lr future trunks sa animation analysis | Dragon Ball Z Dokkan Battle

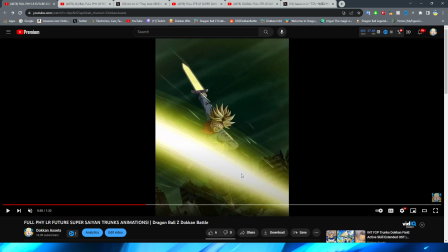2212s
Now, I don't know how that will work for the yellow slashes and whatnot, if that will end up being blue and they'll kind of change the effect of that as well.
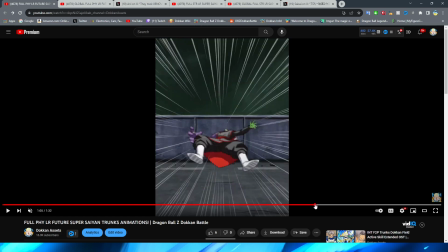2221s
It almost kind of looks like, to me, throughout these animations,
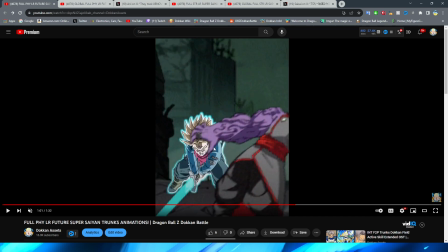2223s
I almost wonder if the background is like a little bit darker because they're trying to kind of show a little bit more of that effect of the blue on Trunks.
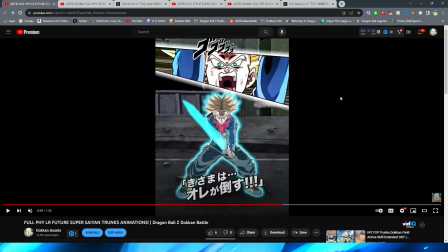2232s
But that might just be how this essay actually looks, because obviously the future Trunks arc is kind of super dark anyway, in terms of the color palette. So if I am wrong on that, though, I guess it really won't matter in my entire explanation once the data download comes out, and you can, you know, correct me in the comments on that one.
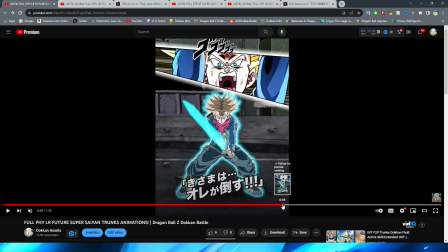2247s
But because obviously these videos are coming out before the data download, I have to include that in the video. Sorry, future individuals watching this video after the data download is in the game and you've already pulled this unit. But anyway, that is how the 18 key super and the 12 key super works for this guy.
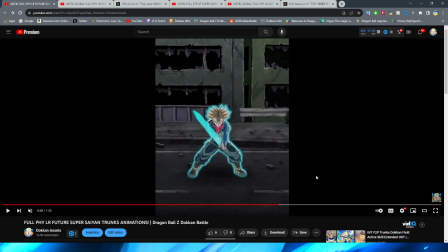2262s
So like I said in the beginning, unfortunately that means that we're technically not looking at all of the animations, because you know,
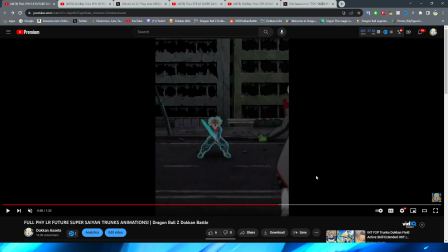2269s
it's not every single 12 key and 18 key super, but there will be basically no difference besides just the fact that Trunks has blue outer glow on him and the sword
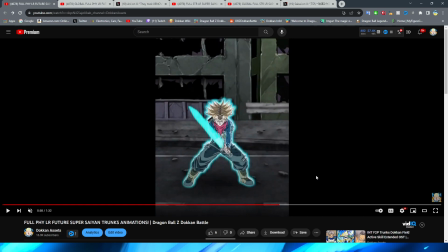2277s
will be blue. And maybe some of the colors for the slashes and stuff like that.
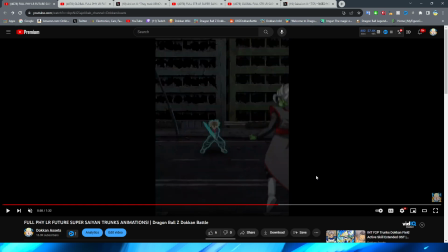2281s
So for the beginning of the 18 key super, we have Trunks kind of zoom in a little bit there, right?
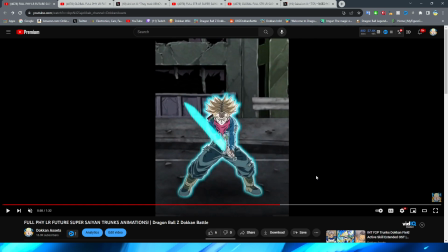2288s
You can see that obviously we have a little bit of a zoom into this asset. I feel like Trunks' head looks a little bit weird here, but again, this is just kind of a nitpick.
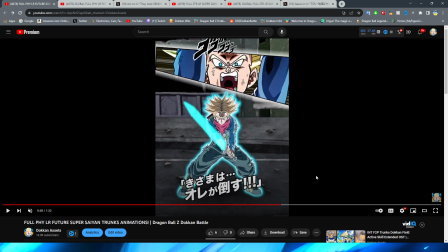2294s
I think it's okay, right? This is another thing too, by the way, I've been talking about recently in a lot of my animation analysis videos. I feel like I've been saying this for months now, almost. Hydrate or dihydrate, by the way. That they kind of do this little thing where they sort of have like an intro animation for the SA.
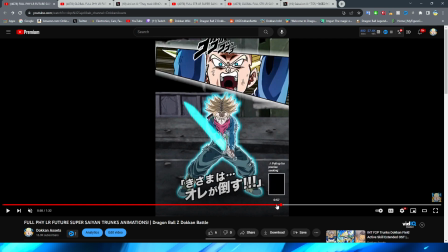2311s
Like, it's not exactly an intro animation, but it's intro animation-esque, where they kind of have like an introduction to the SA, where the character is either like standing there, or, you know, they do some specific action or something like that, to kind of like introduce the SA, where I feel like before sometimes they would just get right into the action.
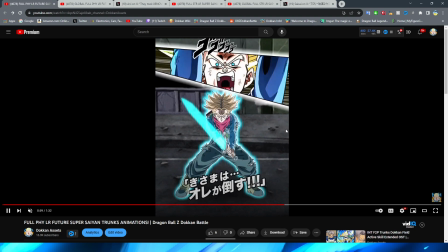2331s
But nonetheless, though, obviously the little blue glow on Trunks does look good, and I like the way that the actual glow on the sword looks.
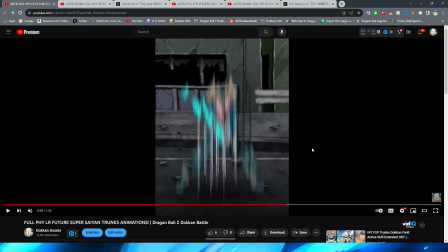2336s
I will admit, for a kind of teleport away or just moving very quickly, this one is a little bit of a sorry one. I'm not going to lie. Trunks jump scare, by the way. With how Trunks disappears here, I like these kind of smear frames, but doing this for the character being fully on screen and then just putting the lines in front of him,
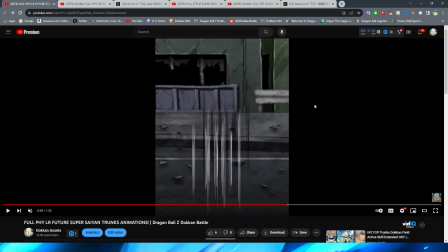2355s
I feel like is just so silly and it doesn't really look that good, right? I feel like there's plenty of other Dokkan animations where a character teleports or moves super quickly that look much better than that.
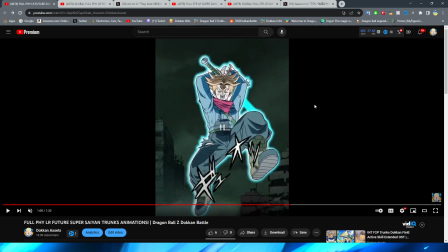2365s
We do have Trunks teleport in, though.
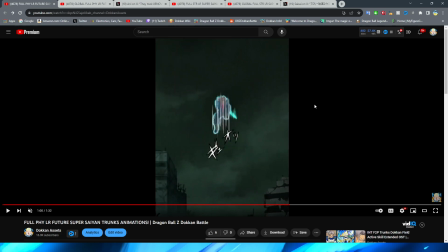2367s
Again, they kind of do a little funny with the lines here where they kind of just have the lines photoshopped over the character for them teleporting in. But it's not the worst thing ever, right? They do have a little bit of that blur effect there, too, which is nice. But then we have Trunks come down. Unfortunately, again, this is just a static PNG.
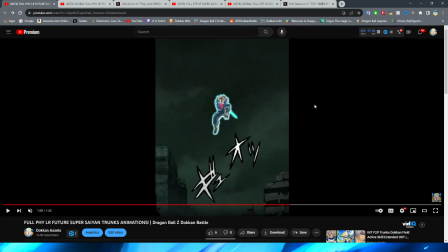2385s
There isn't any nice little minimal movement on this for some higher tier units like there should be. And we immediately cut from this kind of faraway shot to then this close up. I don't know why they didn't just zoom in and then transition the assets, because this looks very jank even in the, you know, regular speed.
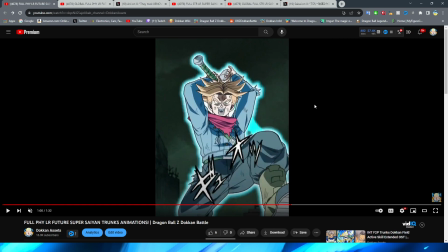2403s
But we then zoom into Trunks again rather than having him actually like move up until, as you can see,
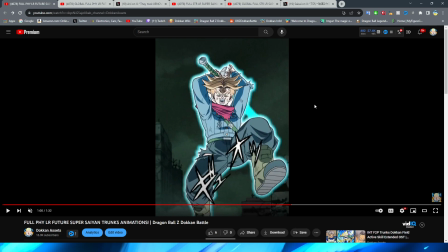2411s
right, when we finally get a little bit zoomed in, then you can see that his hands do actually move towards the sword there to grab it.
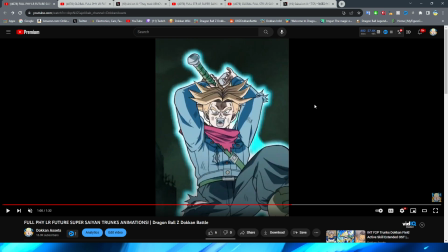2418s
Which is kind of, again, really weird that they don't have him actually grab the sword. Because you can see, right, if we go to right here, it's like he's about to grab it, right?
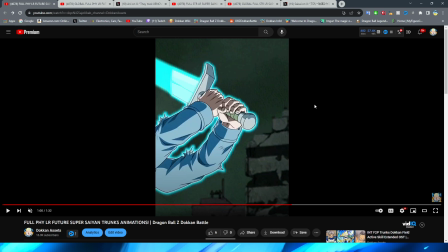2431s
And then, bam, his hand goes back, and then immediately we're at this shot where it's in his hands. That's twice now that that's happened in this essay. I don't know, that really feels like cutting corners to me. I want to say that that's just something that they did in the anime, and maybe that's why it looks like that.
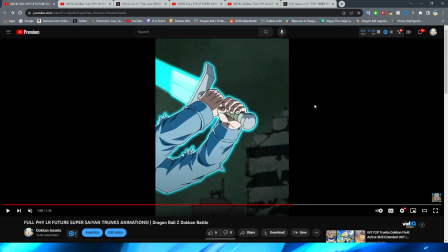2447s
But I feel like that's just Dokkan doing that. I don't know. That would feel really weird to me if I went back and watched the anime and it was like that.
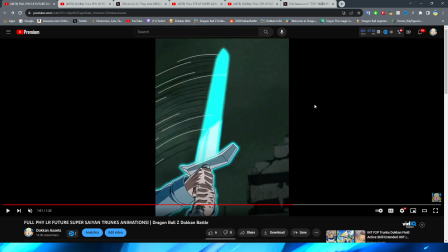2455s
However, we do have the sword kind of slash forward here.